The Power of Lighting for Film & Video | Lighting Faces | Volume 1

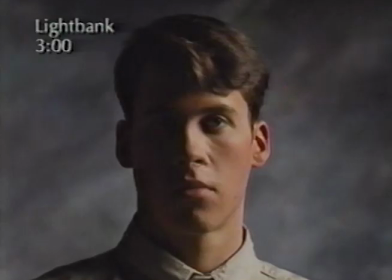(20:39)
Side lighting is a popular lighting effect for dramatic work, and its effect can be varied greatly by the amount of fill light introduced into the shadow area. The subject of contrast control will be covered in the next segment of this program.
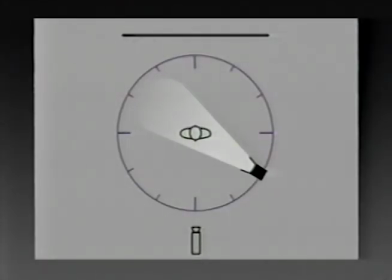(20:55)
Returning to the clock dial, we will now examine the effects of a light source at the 4 o'clock position.
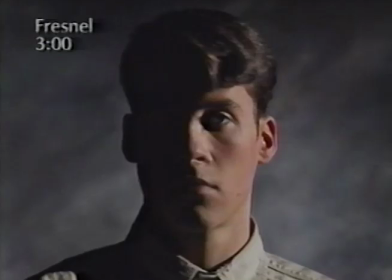(21:03)
A small source at 3 o'clock created a classic side light effect.
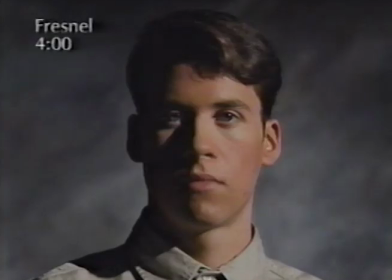(21:07)
By moving the Fresnel light to 4 o'clock, we can see that light from the small source begins to illuminate the front part of the subject's face. The wide nose shadow can be reduced by increasing the height of the light source at this position.
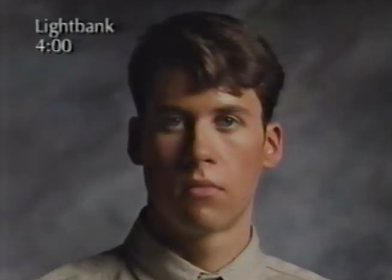(21:21)
With the large light source, the soft shadow edge transfer reduces the amount of shadow area on the front of Sean's face, making the 4 o'clock position a dramatic and very useful key light position.
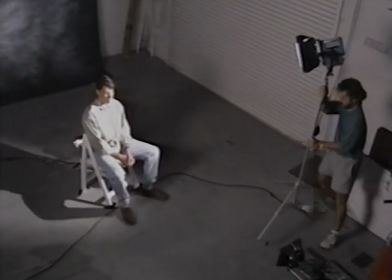(21:34)
The small source is now moved to the 5 o'clock position,
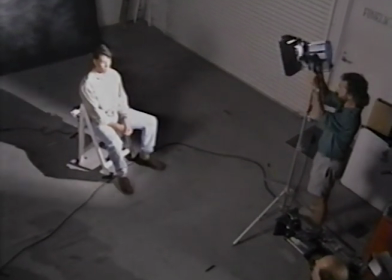(21:37)
and the assistant is careful to control the light with the barn doors to keep any spill light from reaching the painted background.
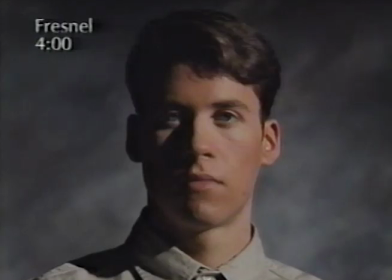(21:46)
The small source at 4 o'clock was a dramatic and useful key light position that illuminated only a portion of the shadow side of Sean's face. By moving the Fresnel light to the 5 o'clock position,
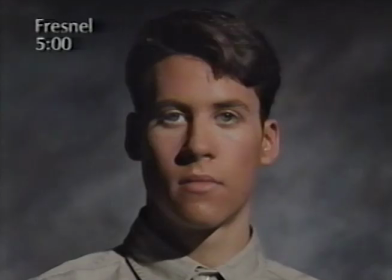(21:57)
we can see for the first time that the key light is illuminating the entire front of Sean's face. The true shape of his face is revealed, and although we are working with a small source, much of the well-defined nose shadow is reduced because of the position of the source.
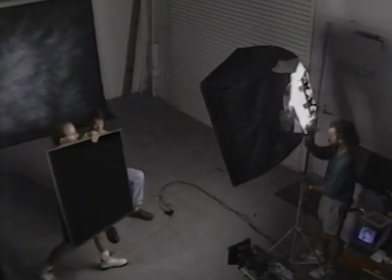(22:16)
Now the light bank is moved to the 5 o'clock position, and because of the spill light created by a diffused light source,
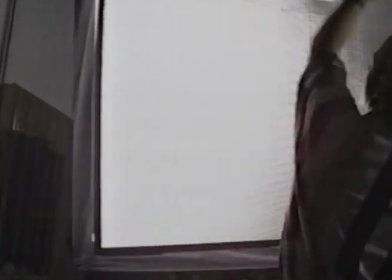(22:22)
a Camera honeycomb grid is attached to the front of the medium light bank.
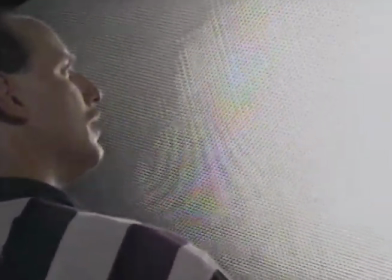(22:26)
The lightweight metal grid velcros to the front of the light bank and is approximately 1 inch thick.
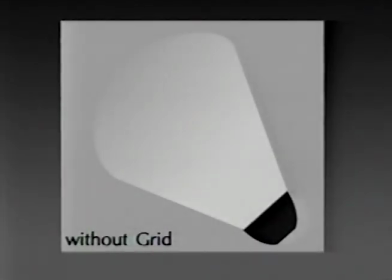(22:32)
The holes in the grid channel the light forward, reducing the beam spread of the light.
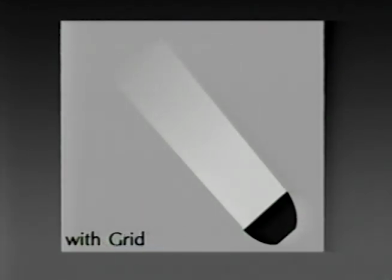(22:38)
The result is a very controlled soft light source that keeps the spill light off the painted background.
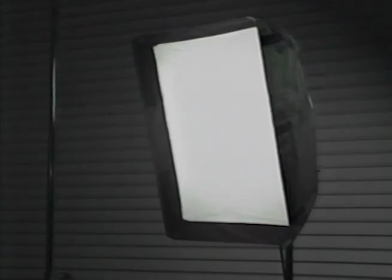(22:45)
The control of spill light from small and/or diffused light sources is often a problem. In addition to the honeycomb grid, there are several other methods for controlling spill light from a source.
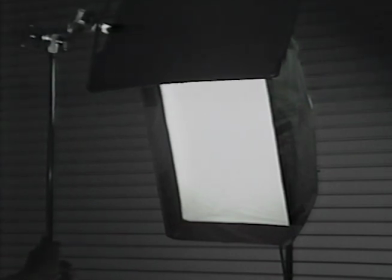(22:56)
One method is to set a black flag on a C-stand arm and lower the flag into position at the top of the source. When set correctly, the flag will cut spill light from the background area without affecting the light on the subject.
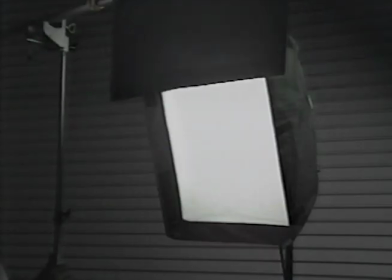(23:11)
If a flag is not available, a large sheet of black tinfoil or black wrap can be used in the same manner. This sheet of black foil is attached to a Lowell boom stand pole.
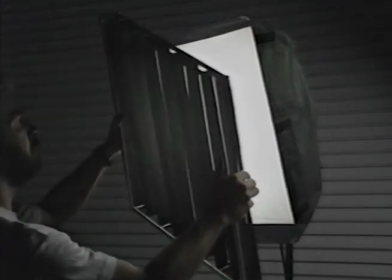(23:23)
One other light control device offered by Camera is a collapsible louver system.
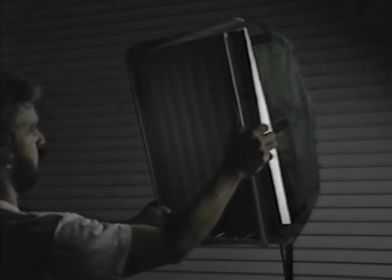(23:27)
When mounted vertically, the black ribbon louvers channel the light forward without letting light spill toward the front or back of the set.
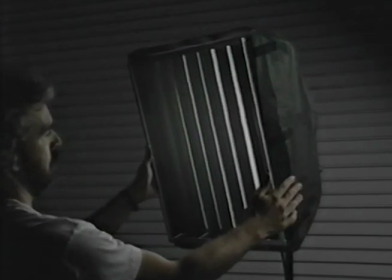(23:35)
This system controls spill light with only minimal light loss on the subject.
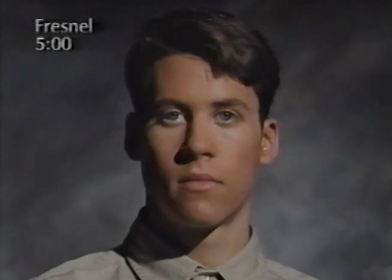(23:42)
Returning to the images of Sean, we can see that the small source at 5 o'clock produced the first full face illumination, and in many instances this is a very useful key light position.
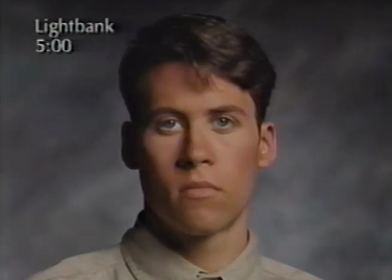(23:53)
By switching to the large light source, the same basic lighting effect is achieved with a much softer overall light quality.
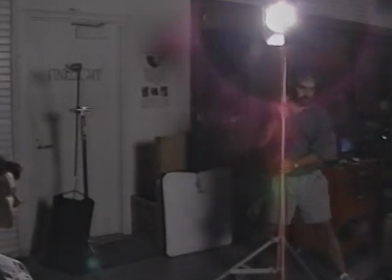(24:03)
The Fresnel light is now moved to 6 o'clock,
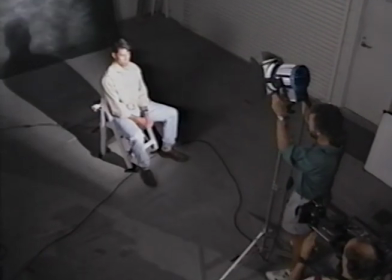(24:05)
and Holshovnikov calls in the position of the light source as close as possible to the edge of his camera shot and the true 6 o'clock position.
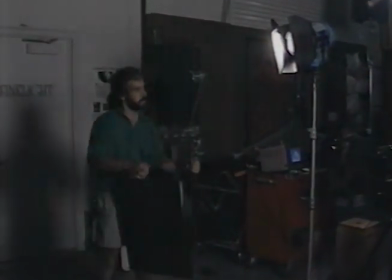(24:13)
With a low lighting angle at this position, a black flag must be set to keep spill light off the background area.
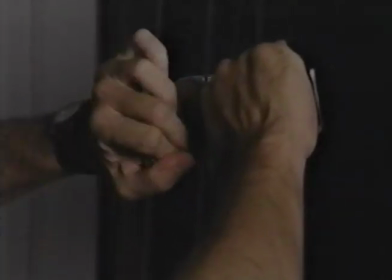(24:21)
A C-stand with a grip arm is used to hold the flag in a horizontal position.
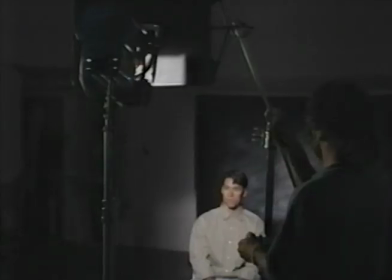(24:26)
The flag is then set at a height that cuts the light off just above the subject's head.
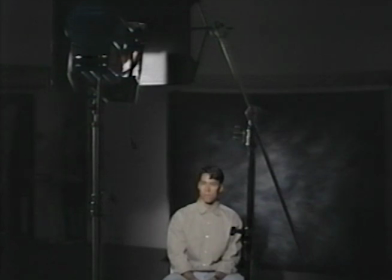(24:30)
A key light set at a higher angle would spill light onto the floor, and therefore would not need a flag to control the spill.
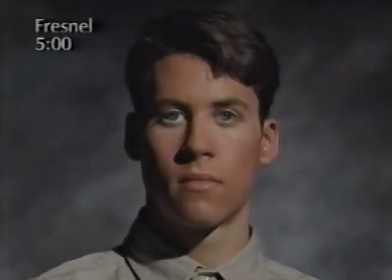(24:40)
With a small source at 5 o'clock, good shadow form, or modeling, was produced on Sean's face.